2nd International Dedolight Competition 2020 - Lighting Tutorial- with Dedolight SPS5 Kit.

Hi, my name is Lucky Atkere and we are doing a video for DadoLight competition. We are using the SPS5 kit which comes with the five lights in it, two softboxes, one bigger and one smaller one. Softboxes are 150 soft lights and it comes with the image projection attachment which comes with a bunch of filters in it. and we'll be creating some cinema lighting today using three different setup one with the day and one at the sunset and one at the night using color lights and gels which comes with the kit and it also comes with the stand so we're gonna strictly use whatever they have provided with the kit and create something beautiful let's get into it
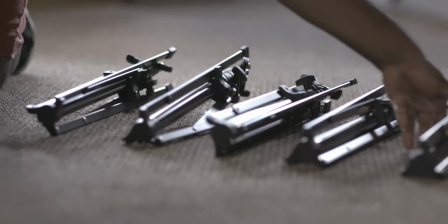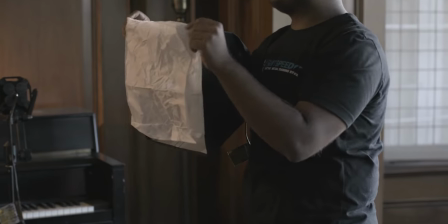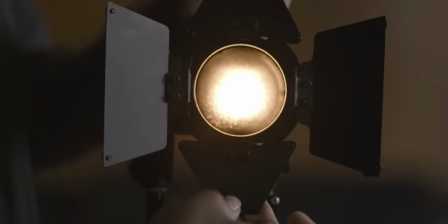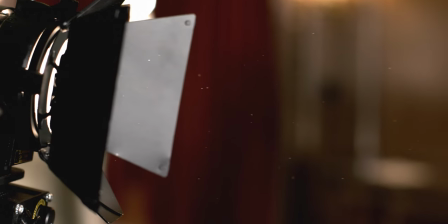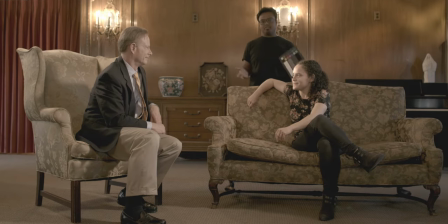1:28 hey welcome back so as you can see it's very typical two people sitting and talking scene we are going towards more like a warm light because it's it's edging towards the love scene or a little romantic a little drama so we have we are using four lights out of five so far two
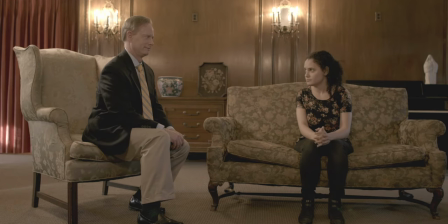1:45 of the soft boxes as as you can see there one is acting as her main soft fill from the front face and then she has a
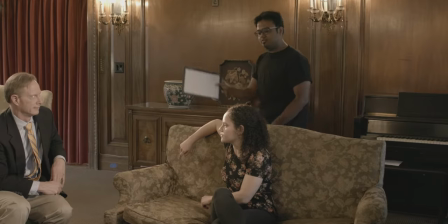1:53 harsh key light from the back which also acts like a backlight so if we get some separation for her and for the gentleman we have a soft
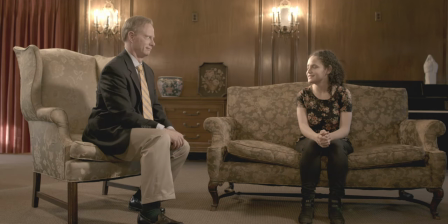2:01 box right above right in front of the face and a little higher from the axis which kind of is like a paramount lighting.
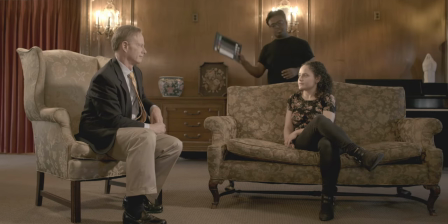2:09 The reason why I'm doing this cross lighting and having a harsh key on her is like when I go for the close-ups or like over the shoulder she has more of the shadow part towards the camera which is like a short-sided lighting. So for the background light we have a projector with the yellow filter on it.
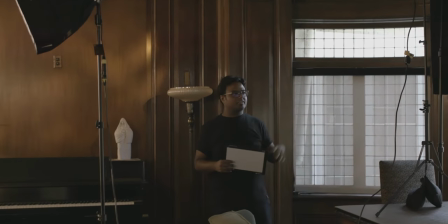2:28 It's kind of inspired from the stained glass like like like having a motivation that there's a stained glass
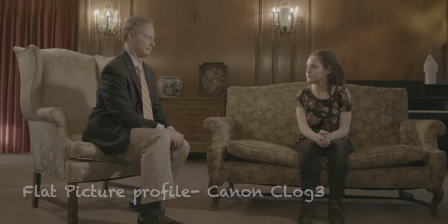2:34 there and it uh and the sun is peeping through it so that's all about the lighting let's look into the scene
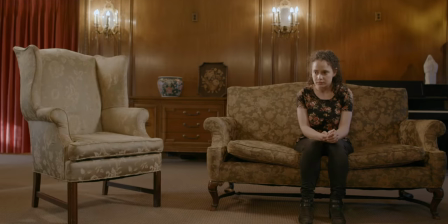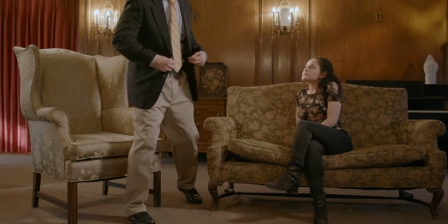2:49 hello i wasn't expecting to see you here like you did though well
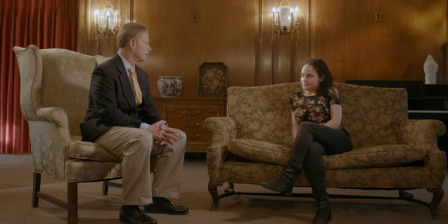i'm not really busy but um Could you talk for a while? Sure. Um...
Hi, so we are doing the second set-up, which is at the sunset.
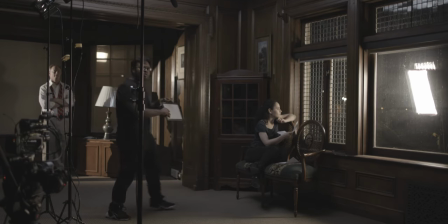3:22 And for this set-up, we have two people, like, in the two different positions. And for the one person, we see only his shadow. And for the second, we see the whole body. The main purpose of this shot is to have a warm tone and a cool tone, together blending into each other and see how they work.
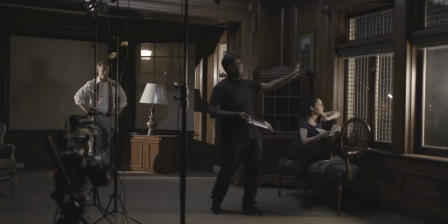3:37 The main source of the warm tone is like a lamp or like a street light from outside which is bouncing into the shot. So that's why we have two soft boxes as you can see outside.
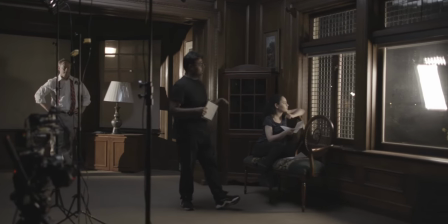3:48 The bigger one is more for the room to fill and the smaller one with the grid on it is more for her face.
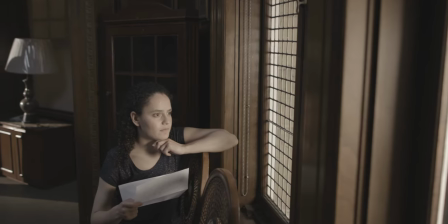3:54 So she gets like a really soft light as a key which wraps around her face completely which kind of looks nice.
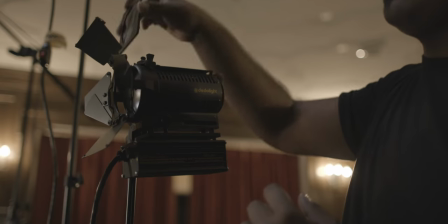4:00 For the fill light we are using two CTBs on the top of two fixtures and bouncing from the ceiling.
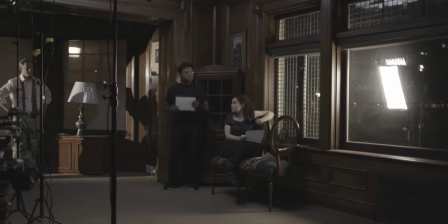4:05 When she turns to talk to the person, she has like a blue light on her face which is also soft.
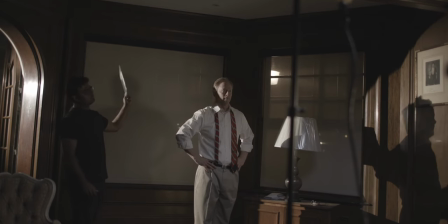4:11 So for the gentleman, we wanted to have the sharp shadows to see the facial features and when he moves, so his body posture translates to the scene as well.
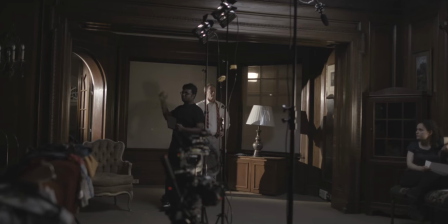4:20 So we have another fixture in the room, directly spotted on him and bouncing directly to the wall.
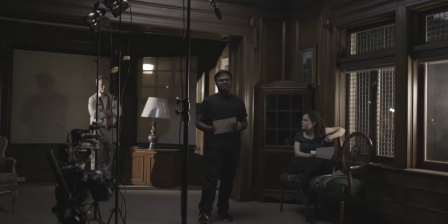4:26 That's it. Let's look into the scene.
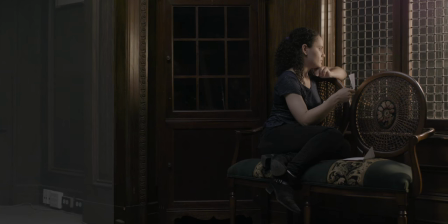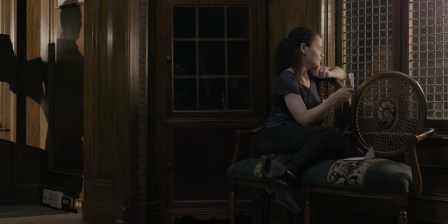4:36 Hello. I didn't expect to find you here. But you did though. I could say the same about you.
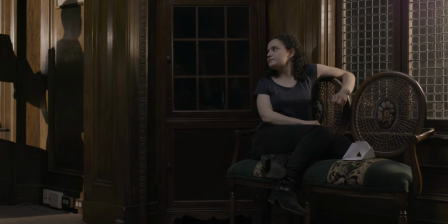4:52 Are you busy? No, not really. Would you like to talk?
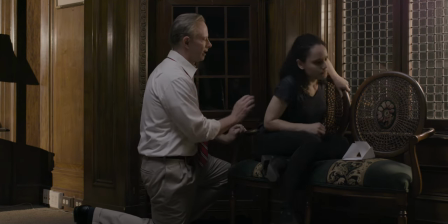5:01 Please. I can explain. There's nothing to say.
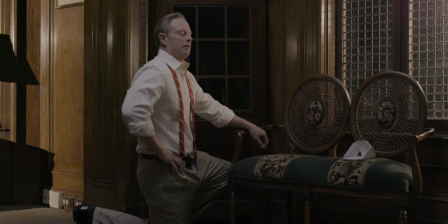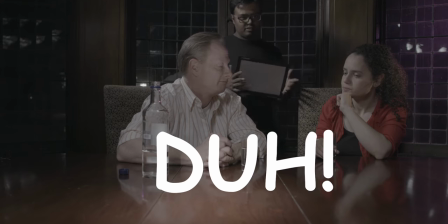5:12 Hey, so finally we are at our third set up, which is at night, as you can see that. As you can see, the key for the lady is coming from the side,
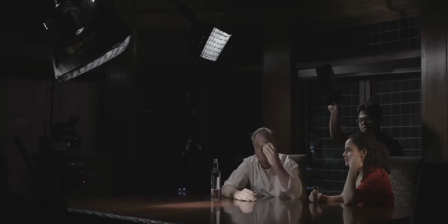5:20 exactly on a 180 degree axis from the camera and which is a small softbox on with the grid and
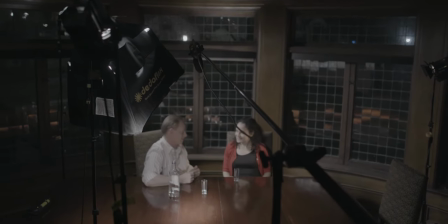5:26 for the gentleman we have a light bouncing from the table and coming up which kind of fills both of them
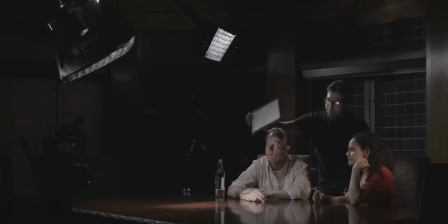5:32 and we have another softbox with the grid on it pointing down a little bit on his face as you can see that there too and for the backlight she
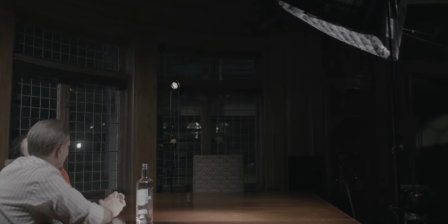5:40 has amazing warm light coming which is like I think 2000 temperature and the soft light which is her key is also working as a
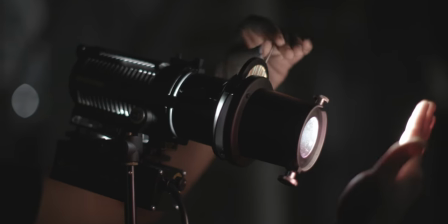5:48 backlight for him and for For the background light, we have a purple filter dropped in a projector which is bouncing directly in,
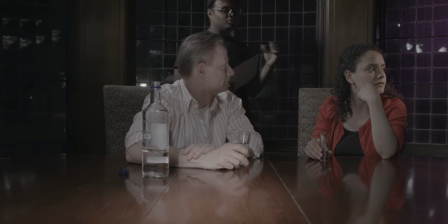5:56 which is motivated from a neon sign which is outside and blasting in to have a little bit more texture in the background and have a little bit more of the depth.
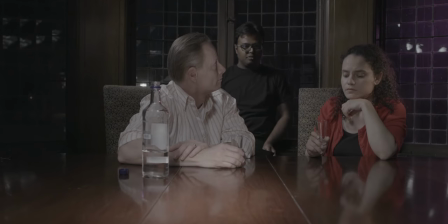6:04 So that's pretty much the setup. Let's look into the scene.
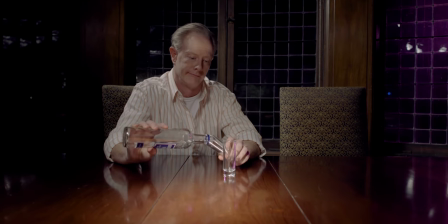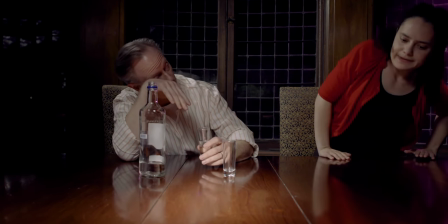6:17 Hello. Hello.
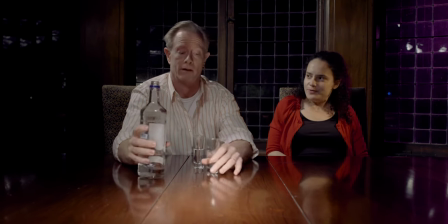6:22 I did not expect to see you. But you did.
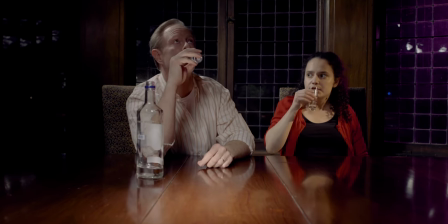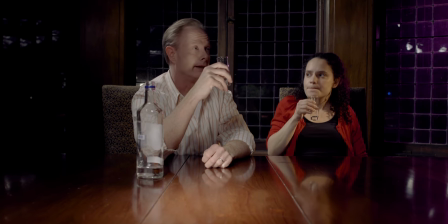6:31 Not really. No.
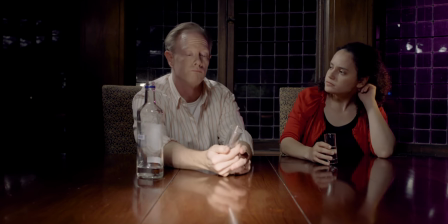6:36 Do you want to sit and talk for a while?